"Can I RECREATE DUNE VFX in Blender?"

I have an addiction. At least 5 times a day, I find myself going onto YouTube. That's me typing, by the way. And watching the bombardment scene from 2021's Dune. There's just something so beautiful to me about the scene. It just feels so realistic, and the sound design and the VFX are just so satisfying. It truly is breathtaking. Hi, I'm James Kenworthy, and this is a series where I recreate my old visual effects, as well as visual effects from film and TV. So today I'm going to have a go at recreating that Dune vibe. So what I want to do for this is to have me standing on this platform overlooking this big alien terrain. And then far in the distance there'll be this big ship. Then out of nowhere there'll be this missile or laser that comes down from the sky, and I'll be like, huh?
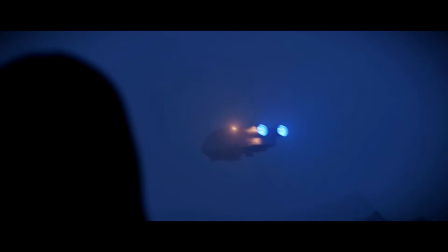[0:58]
And then it goes when it hits the other ship. That's the idea anyway. I wanted to film myself entirely on a green screen, so I decided to film indoors.
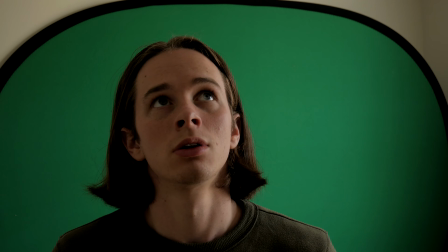[1:11]
I went into a darkish room with just enough light from the window to light my green screen. I then did some acting, if you can even call it that. I kind of just stare. I wanted to have a shot where you see the explosion reflected in my eyeball, so I used a small aperture light just to light up my face. Now it's time for some computer stuff.
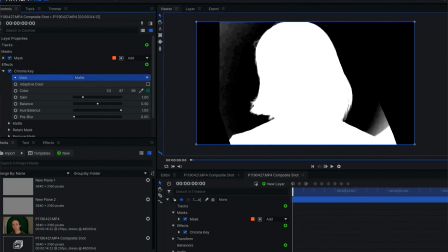[1:32]
I opened my footage up in my compositor of choice, being Hitfilm Pro in this case, and made sure that I could pull a good green key off of it. And I can. Excellent. Okay, Blender time. Man opens up Blender.
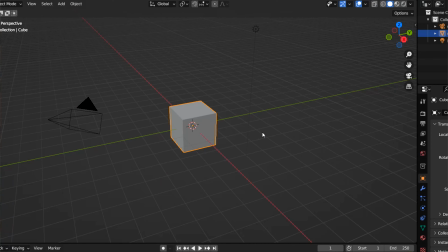[1:47]
What happens next will shock you. I delete the default cube, and the light, and the camera.
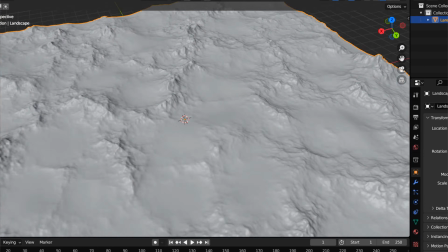[1:53]
I created a landscape using Blender's built-in landscape tool, and then textured it using True Terrain, which is a really awesome Blender add-on.
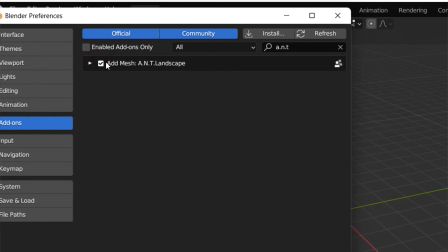[2:01]
Making sure to have the Ant landscape add-on enabled, I went Shift-A, Mesh, Landscape.
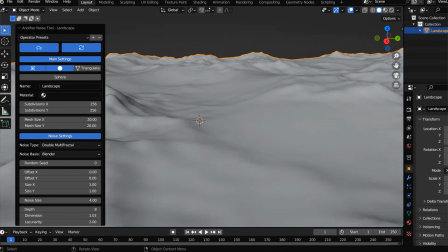[2:08]
Under Operator Presets, I selected Large Terrain. Made the mesh size a bit bigger, and increased the subdivisions to make it nice and detailed.
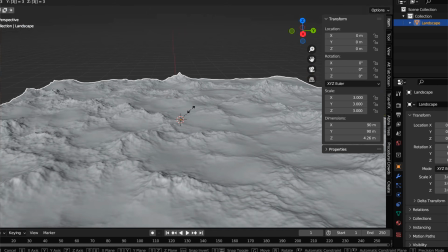[2:17]
Nice. I then hit S30 to scale it up by 30.
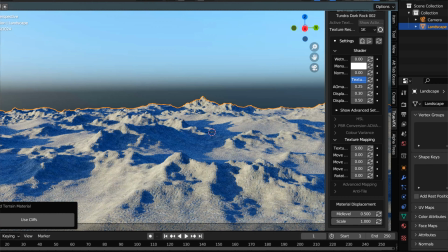[2:22]
I then gave it some nice rocky materials in True Terrain.
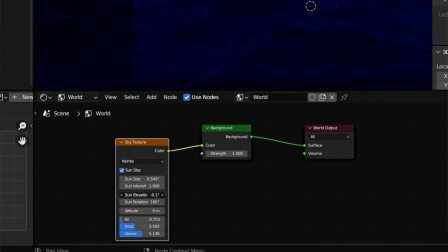[2:29]
I lit the scene using a basic sky texture within Blender,
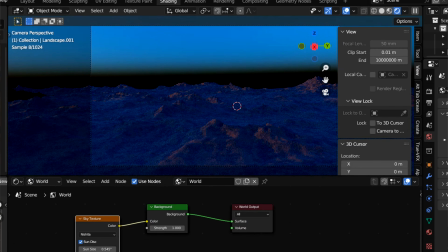[2:33]
bringing the sun elevation down and increasing the ozone so it has a nice early nighttime look.
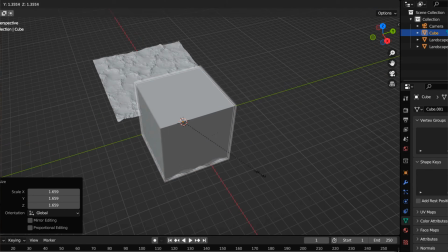[2:39]
For the fog, I made a big cube and covered my terrain with it, placing it over the parts that I would want to be foggy.
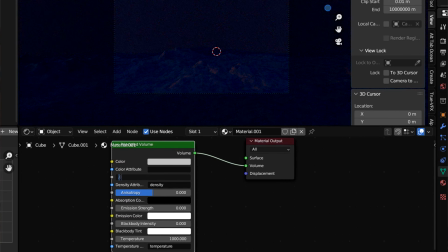[2:45]
I added a principled volume shader to the cube and gave it some really low density and emission until I got a look that I liked.
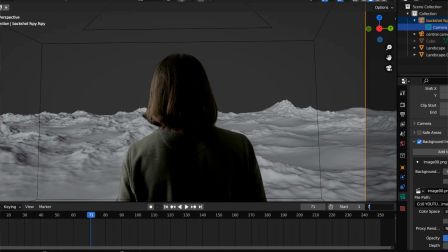[2:54]
I then set up my first camera angle and used the keyed footage of me as the background image of the camera, but brought it to the front.
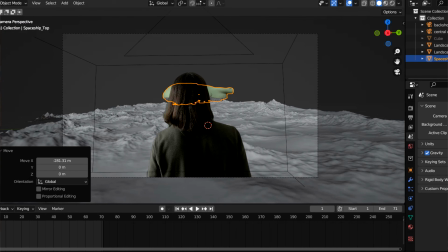[3:02]
Once I was happy with my camera angle, I brought in this big spaceship I got from productioncrate.com.
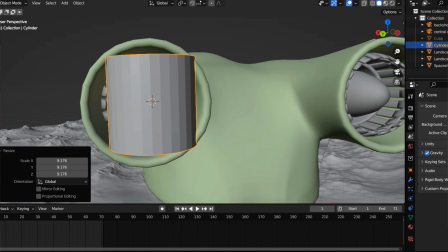[3:08]
I chucked the ship far back in my scene and into the fog. I added a cylinder and scaled it to fit into the engine of my ship.
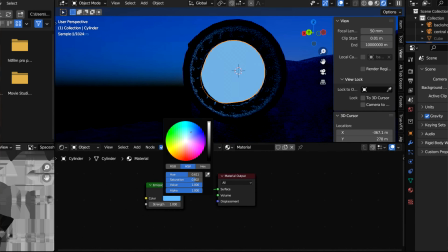[3:16]
I also parented it to the ship so it would move and rotate with it. I gave the cylinder a blue emission material so it would light up the engines.
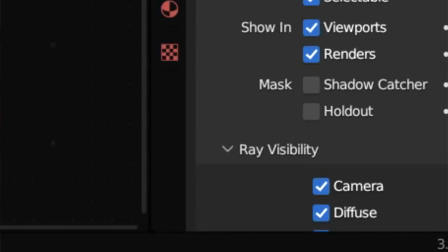[3:25]
I then disabled the cylinder from the camera view, which hides the actual cylinder object from our scene, but keeps the light on the engine. I then just did a really basic animation for the ship, just having it fly forward really slowly.
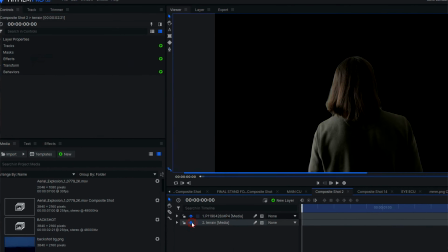[3:39]
I rendered it all out as an image sequence and brought it into Hitfilm for compositing.
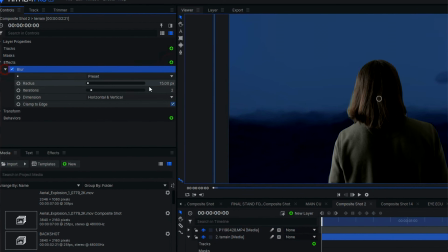[3:43]
I gave the CG layer some slight blur just to take any harsh edges off it.
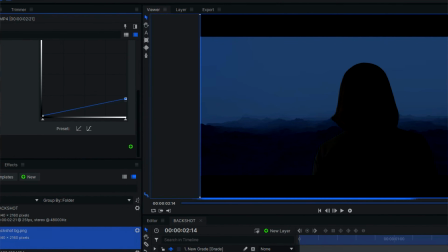[3:49]
I used some curves on myself to darken the shot up to make it blend in with the landscape.
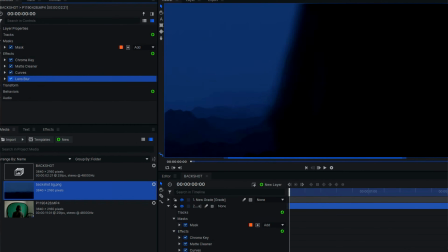[3:54]
I then used a camera lens blur to make it look like I was the one out of focus. And then applied some grain to it all to make it look like it was really filmed at night. And last but not least, I just chucked some camera shake into the mix just to take any static edges off of it.